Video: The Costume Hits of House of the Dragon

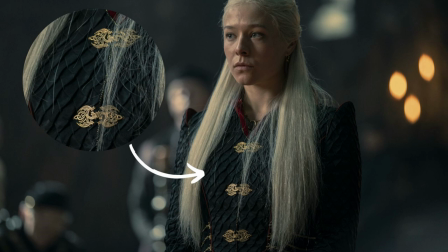8:12 Along with the embroideries, there are pleating textures on some of the costumes,
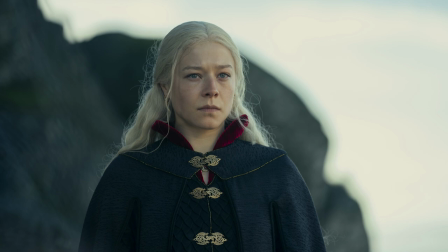8:16 including Rhaenyra's season finale gown that features a flat chevron pleat that has the appearance of dragon scales.
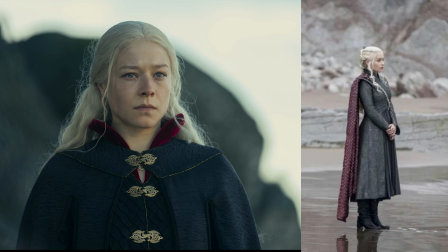8:23 This is a callback to Dany's costume that featured that same pleating technique of her red dragon cape.
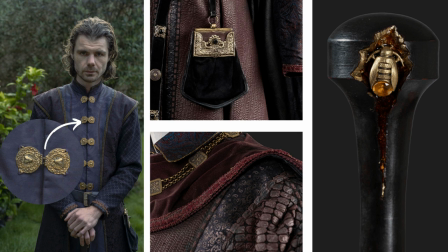8:31 I also like the subtle use of symbolism that we see on Larys with the firefly in his cane and the brooches worn by his assassins, as well as the fly motif on his buttons. Young Alicent's dress appears to foreshadow alliances with Sir Criston Cole's,
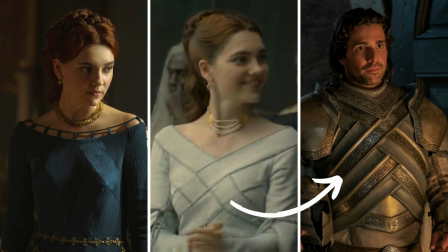8:49 with the chevron pattern on his armor and the detail of Alicent's collar of her teal blue gown,
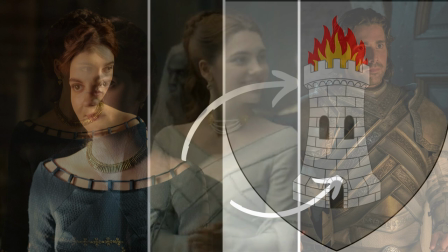8:57 which looks similar to the battlement or crenellation of the tower from her house sigil,
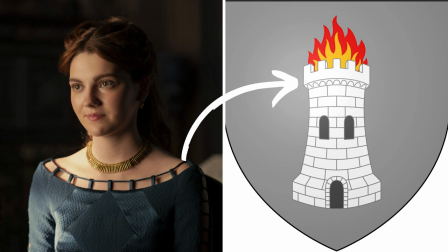9:03 just to name a few that I've noticed. Jewelry.
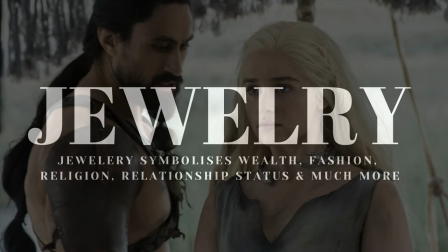9:08 One of the items on my wish list when I learned that we were going to get a prequel series to Game of Thrones was jewelry.
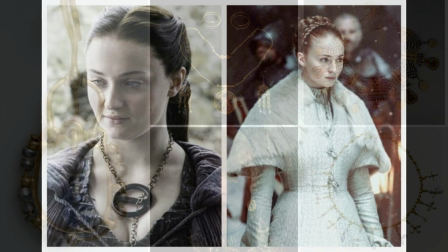9:15 Don't get me wrong, I love the jewelry on Game of Thrones. I just wanted to see more of it.
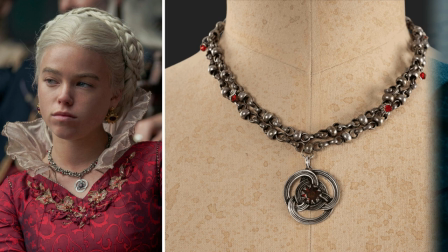9:20 And it was delivered in spades in House of the Dragon. Rings, necklaces, bracelets, earrings, chains of office, brooches, crowns, you name it.
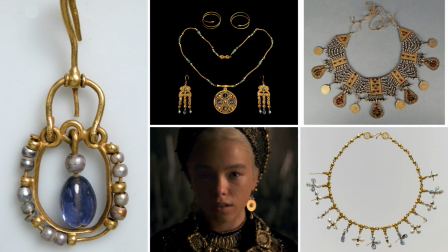9:29 Both the men and women in House of the Dragon are festooned with jewelry.
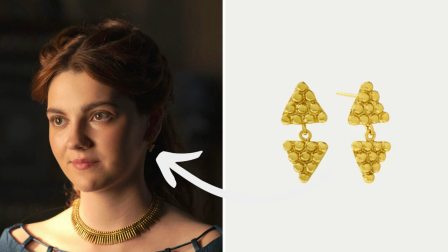9:33 Some of the items, like the earrings, necklaces, and rings worn by Alicent and Rhaenyra,
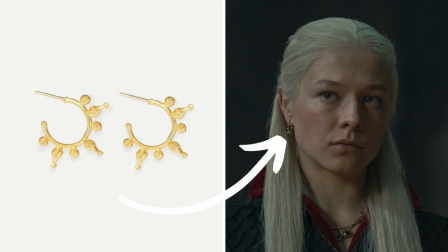9:38 are off the rack from a large jewelry retailer, while other items are bespoke.
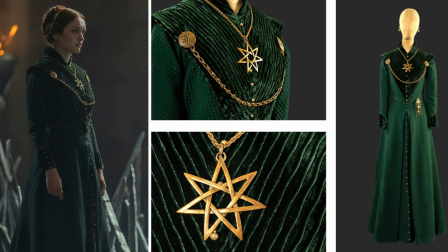9:44 I think that Alicent's seven-pointed star was created for the show, worn with a gold livery chain and chatelaine, a set of short chains for carrying keys, thimble, and or a sewing kit.
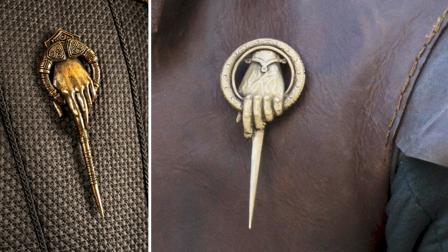9:59 The Hand of the King brooch, for instance, was originally designed for Game of Thrones. At first, I thought it was the same, but now having looked at it, I see they've changed it slightly.
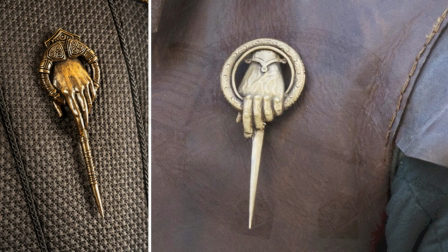10:10 The original pin looks similar to the silver-ringed headed grapevine from Gotland, Sweden.
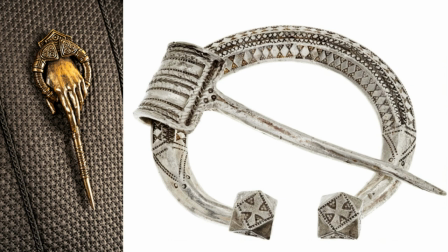10:15 They've revised the new Hand of the King brooch to incorporate a Viking-era penannular brooch, similar to this example of a grapevine in Gotland.
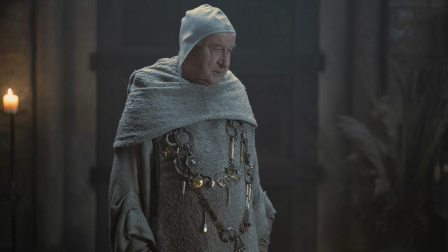10:25 And if you look at the Maester's chains, they look like they've been cobbled together from a Viking Age hoard find.
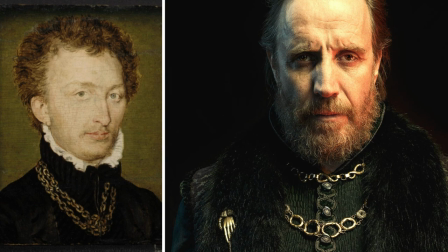10:32 Costume designer Jany Temime said that Otto's chains were handcrafted for the show.
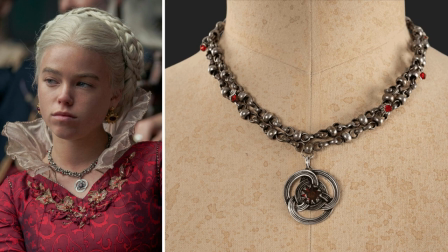10:37 As well, I believe that Rhaenyra's Valyrian steel necklace was also bespoke.
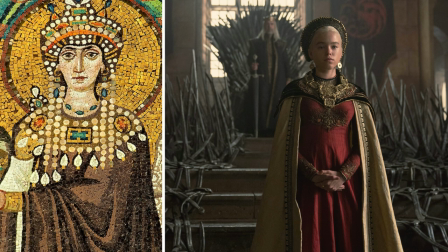10:42 One of the standouts was the jewelry worn by young Rhaenyra with her fealty gown, with the costume designer taking inspiration for the costume from the Byzantine era and some of the jewelry,
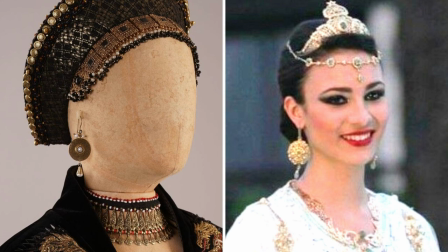10:55 namely her earrings from Moroccan brides.
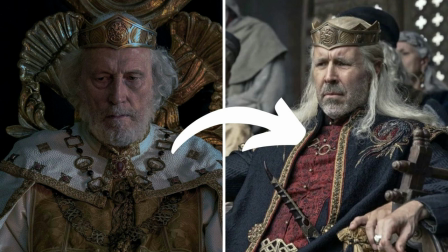10:58 One of the things I loved was seeing all of the chain of office necklaces on many of the men, oftentimes set with gemstones in their house colors. Viserys wears the chain of office of his grandfather, King Jaehaerys I Targaryen.
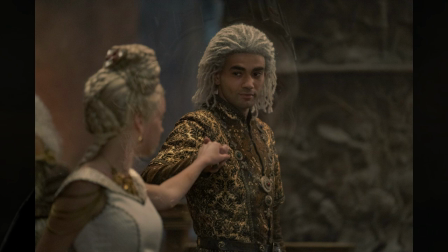11:13 This item looks custom made, set with rubies.
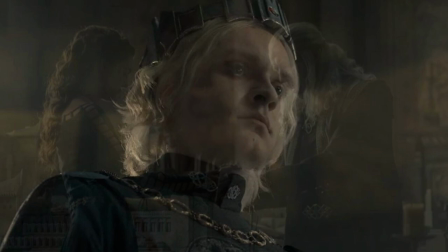11:16 Laenor's chain appears to be set with sapphires, while Aegon's is set with emeralds.
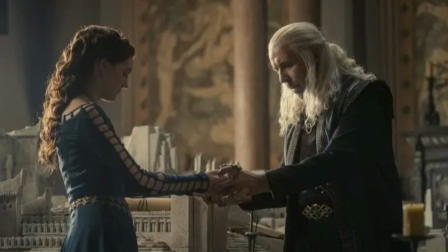11:22 In future seasons, I hope to see more bespoke jewelry or even acquire from small vendors like Michelle Clapton did on Game of Thrones. Armor.
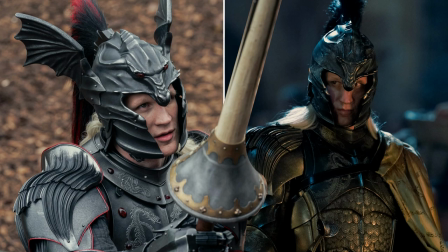11:32 While I like the design of Daemon Targaryen's armors, I have some issues with the execution, so I will touch on that in my Mrs. video.
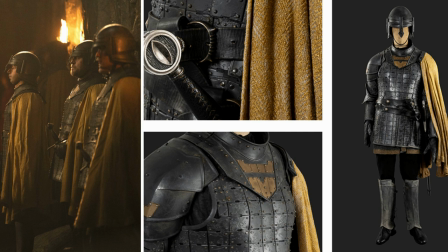11:41 But there are armors in season one that I liked very much. Some standouts for me are the gold cloaks and the Targaryen armor. The gold cloaks are practical, with a coat of plates armor and helmet that look like nasal helms.
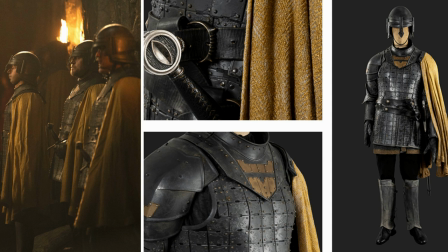11:55 My only quibble is that I think that the armor has a big gap under the arms with just a cloth gambeson worn under their armor, so there's no protection against pointy things. But I like the chevron texture of their cloaks.
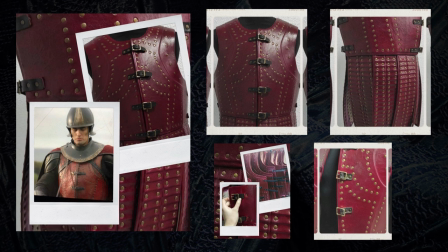12:08 That pattern appears frequently in season one. The Targaryen soldiers, on the other hand, wear mail under their hard leather armor.